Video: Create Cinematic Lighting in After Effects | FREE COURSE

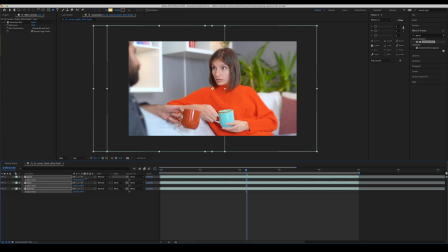[16:31]
And then I'm going to hit A for our anchor point and just start to reframe things a little bit like so.
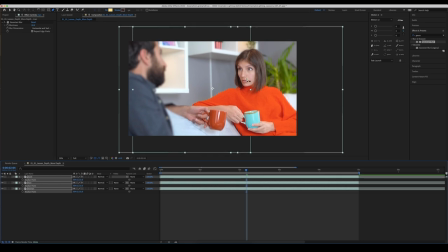[16:37]
Still making sure that we're focusing on her. We've now put her on the right third. So let's see what that looks like if we turn our blurs off. So it looks, you know, okay. but if we turn them on, and now that we've recropped things, we're starting to look a lot more, I guess, interesting.
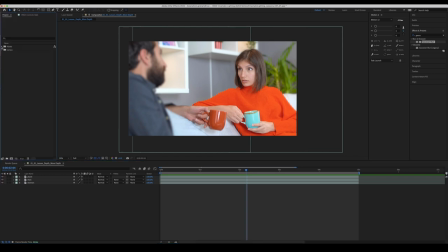[16:52]
There's a bit more intrigue in this shot now. Let me just bring in the original shot again so we can see it in comparison. So now we can have a look at the original underneath.
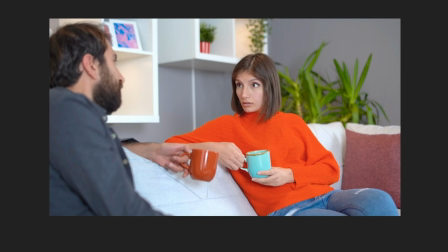[17:00]
So this is what we started with. But, you know, like I said before, we just want to improve it a little bit more. It's an okay shot, but there's not a huge amount of intrigue in it. So now let's turn our layers on that we're working with, which is, of course, our blur and our reframing.
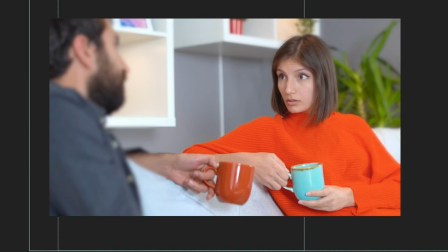[17:13]
And we're already starting to just get a little bit more sense of something happening in this shot. It's a little bit more serious. All right, so how can we take it a little bit further though? Well, we'll go to our man layer first, and up in our effects and presets, let's just search for brightness and contrast.
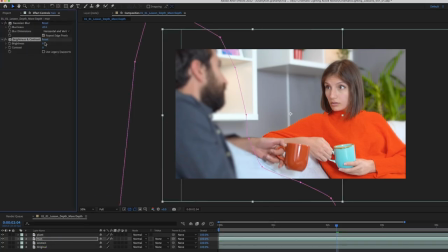[17:32]
We'll drop that onto the layer and let's just start to bring the brightness down. We'll bring the contrast up as we do that as well. Bringing the brightness down a little bit more. And we're going to do the exact same thing on our plant layer, so we can just actually copy and paste that over.
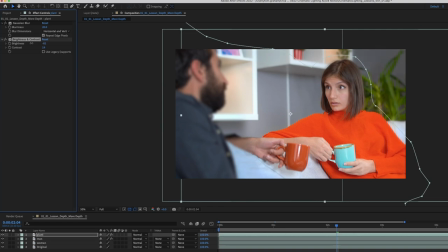[17:49]
And we can go a little bit further with the brightness on the plant layer. And we'll just play around with the contrast as well. So now let's turn those off and on. It's just really starting to focus our attention in on this woman.
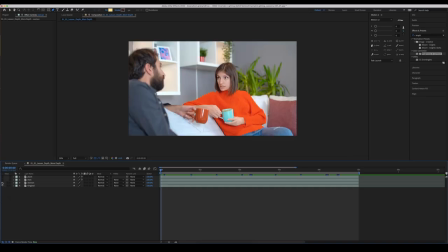[18:06]
So this is in comparison with our original, and we just always like to go back and see where we've started from and where we're going. You don't want to take things too far. You want to make it feel like it still fits in the realm of possibility. So turning back on our layers, which includes our crop,
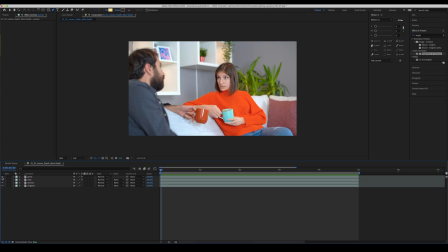[18:21]
which includes our blurs for our foreground and our background, and it includes a little bit of an exposure adjustment for those foreground and background elements,
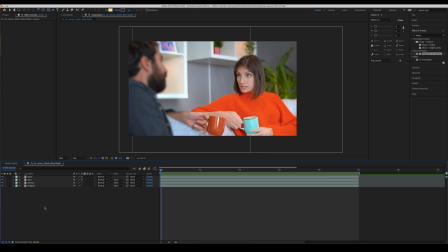[18:28]
we're starting to look a lot more cinematic. So how can we just finally pull all of this together?
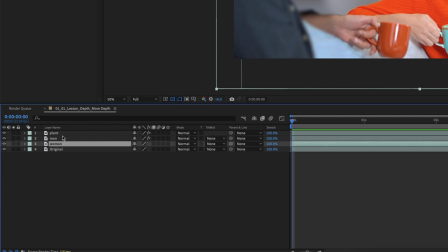[18:34]
Well, what I'm going to do is I'm going to highlight our man, woman, and plant layers.
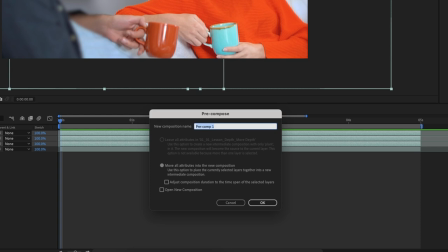[18:38]
I'm going to right click and we're going to pre-compose these, and we're going to call this cinematic coffee.
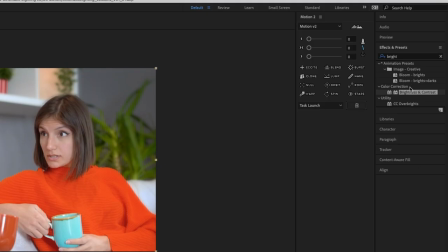[18:43]
Why not? And on that, we're going to add a Lumetri color.
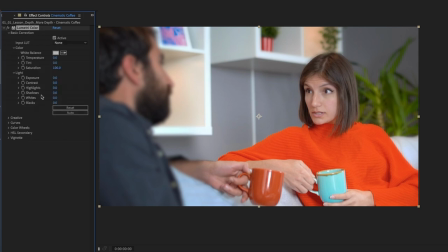[18:50]
Now in our Lumetri color, we're just going to start off with our basic correction, and we're going to bring the highlights down just a little bit.
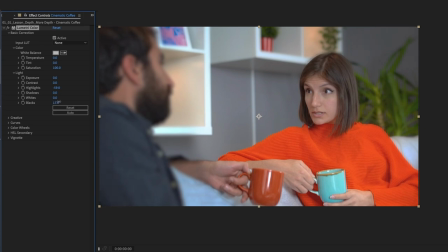[18:58]
We're going to actually increase the blacks a little bit as well. That's going to give us that kind of, you know, less contrasty look in the shadows. Pull the whites down just a little bit as well. Add in a little bit more contrast. It might seem counterintuitive, but you are going to get kind of milkier blacks here, which is, I guess, a bit more cinematic.
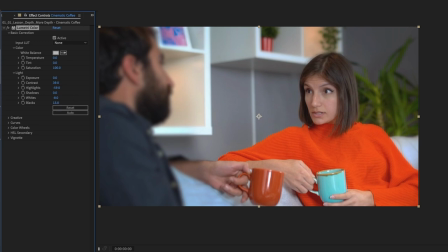[19:17]
If you want to learn more about proper color grading, head over to the Envato Tuts Plus YouTube channel. We've got a great color grading tutorial there for DaVinci Resolve. Obviously, DaVinci Resolve is the preeminent, it's the industry standard color grading and color correction piece of software.
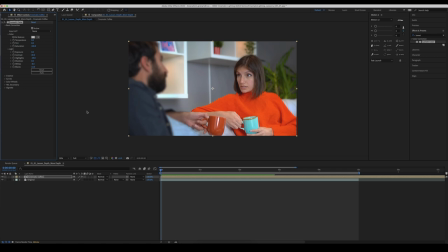[19:34]
But you know, you can take those ideas and the theories about color grading and color correction into other programs like After Effects when you've got tools such as the Lumetri Color tab, just to do little tweaks here and there and kind of bring it all together. So that's our exposure controls there.
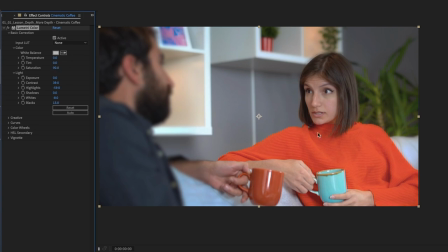[19:48]
Let's just drop the saturation off by about 10. It's going to drop it down a bit, but we'll fix that and we'll bring a bit more life into it in just a second. Going down into the creative section here, add just a little bit of the faded film look. And then in our vibrance, we're gonna drop that up by about 15.
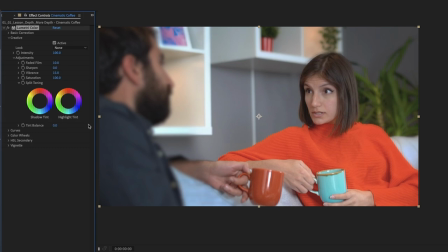[20:06]
And what vibrance does is instead of saturating the entire image, it pulls out key colors. So obviously the blues here, in her cup, we've got a very obviously orange vibrant jumper, a little bit of color up here.
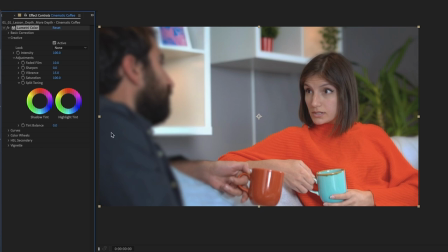[20:19]
And it starts to saturate those colors and it doesn't really pay too much attention to the kind of more mid-range colors like this guy's beard and his blue top here, the plant in the background. So it's just going to add a bit more vibrance to the key colors here. And then we can just play around with the saturation a little bit just to see if you want a little bit more punch in things.